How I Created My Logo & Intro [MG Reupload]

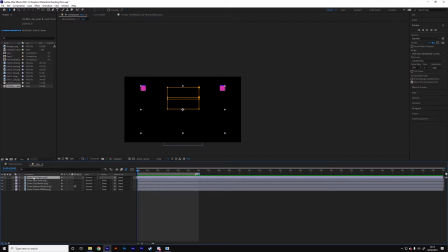377s
They get hidden in the final animation and basically everything's made out of all these different parts so we've got the eyes the eyes semi which is the eyes that squinted you've got the top mouth the bottom mouth and the throat so if I was to move through the animation you can see the
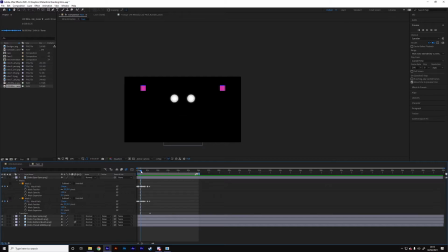391s
eyes here guys here blink basically so this is just two different masks moving up and down hiding the eyes which gives it a blinking effect and this happens I think three times one two
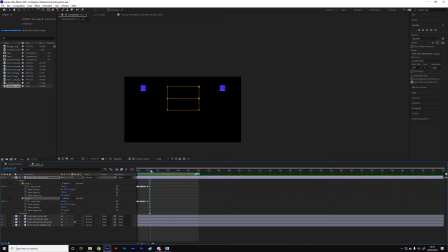407s
three four yeah four times uh with the fourth one being when the face starts to move so once you
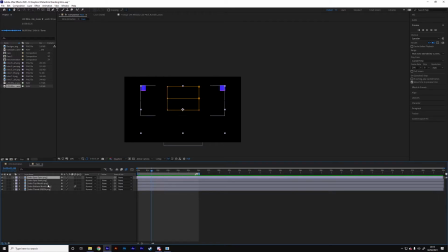414s
get to this point the full open eyes are gone yeah so after that you move on to the the next part which is the semi-opened eyes which are basically just
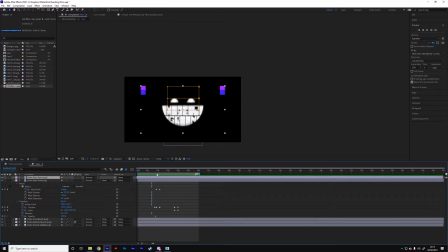422s
semi-circles and they follow a similar kind of rule there's a mask here that lifts up and reveals them which makes it look like the eyes sort of blinking. The eyes sort of blinking open. And as you move forward they slant down.
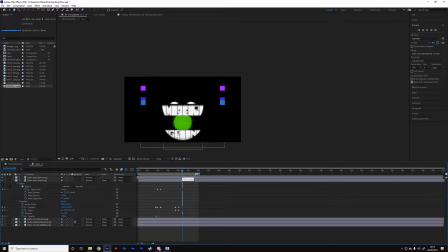440s
Now this doesn't look too good I admit when there's no motion blur and there's no actual movement but essentially what's happening is just the mouth opens and the face all stretches down to reveal the throat.
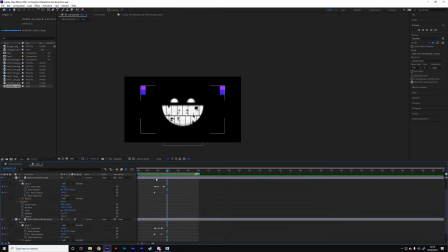455s
Which speaking of the mouth, these are the two mouth parts. There's a similar story with these bits where there's a mask basically. The mask just sort of expands and then expands fully so that it doesn't obscure anything and then the bottom jaw moves down this
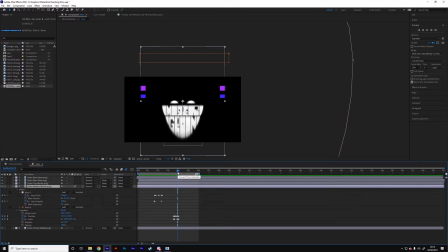473s
uses a principle called squat so it looks stupid this this uses something called squash and stretch which is an animation term i'm not some animation expert but uh you know i kind of just go with what i've sort of seen and from the few tutorials i've learned this is kind of what I've gleaned basically what happens is it stretches to implied
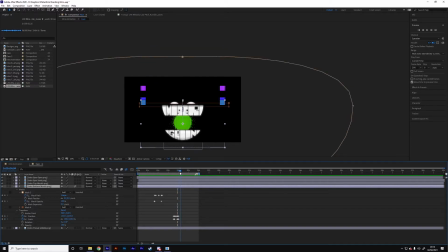492s
motion hits down opens and there's also a motion blur effect which essentially just adds an extra bit of movement to it makes it look like it's sort of a bit more realistic which is you know not necessary but I think adds a little bit extra to it and of course the final aspect here is the mask on the throat which basically just
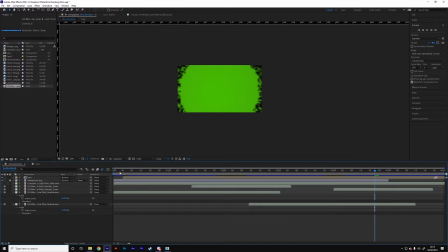513s
drops down with the teeth the second part of the animation is this bit which is basically the void as
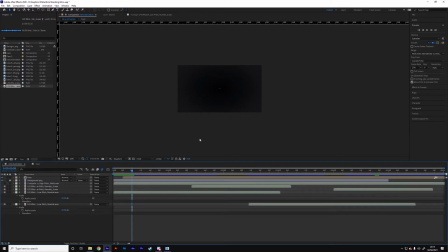520s
I call it so the whole point of this is it's meant to be a creature within the void which is what the mouth and their face is Mr. Grin exists in this void world full of grain which is all dark and black so what happens here is in the distance
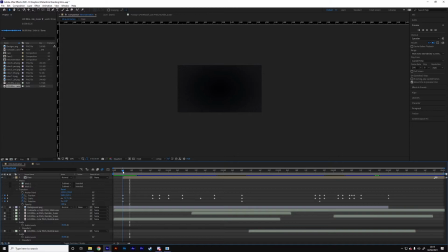533s
let's take the face so in the distance the eyes blinking and they move up quickly so they go up and back and swiftly down as the eyes close and then as the
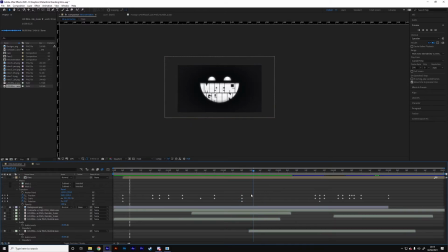551s
mouth opens it moves towards the camera and actually keeps moving for a little bit because I like to add a little bit extra motion to make it look because if you know not many people when they move can sort of stop completely not many things just stop 100 they stop all in their
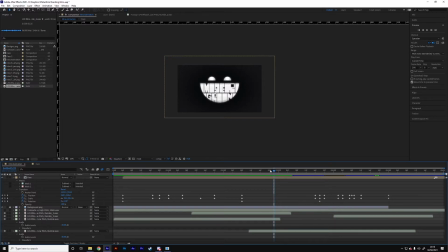569s
tracks that's not really organic looking so there's a little bit more movement to it just as it goes here and then from there it drops back again like i did in the first bit the mouth opens
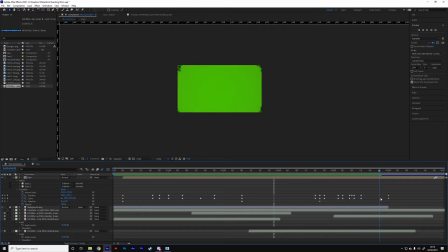583s
drops down and then forward and you get forward which is um
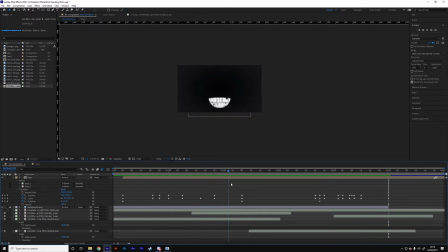590s
i'm not gonna go over what four is I just move this around and manipulate it. This took me quite a while to get right. I'm still not 100% happy with it, but I mean, like, it works for me.
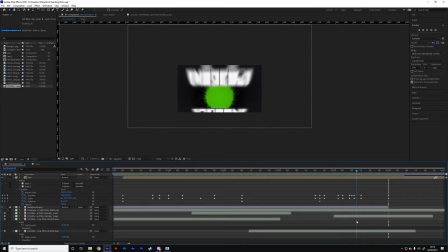604s
And I don't think there's many things I can do at my current skill level to improve it without spending hours and hours trying to work on it. But the green screen here gets chroma keyed out. So whenever an intro plays, that's all transparent. So like a green screen, you know how green screens don't appear in videos.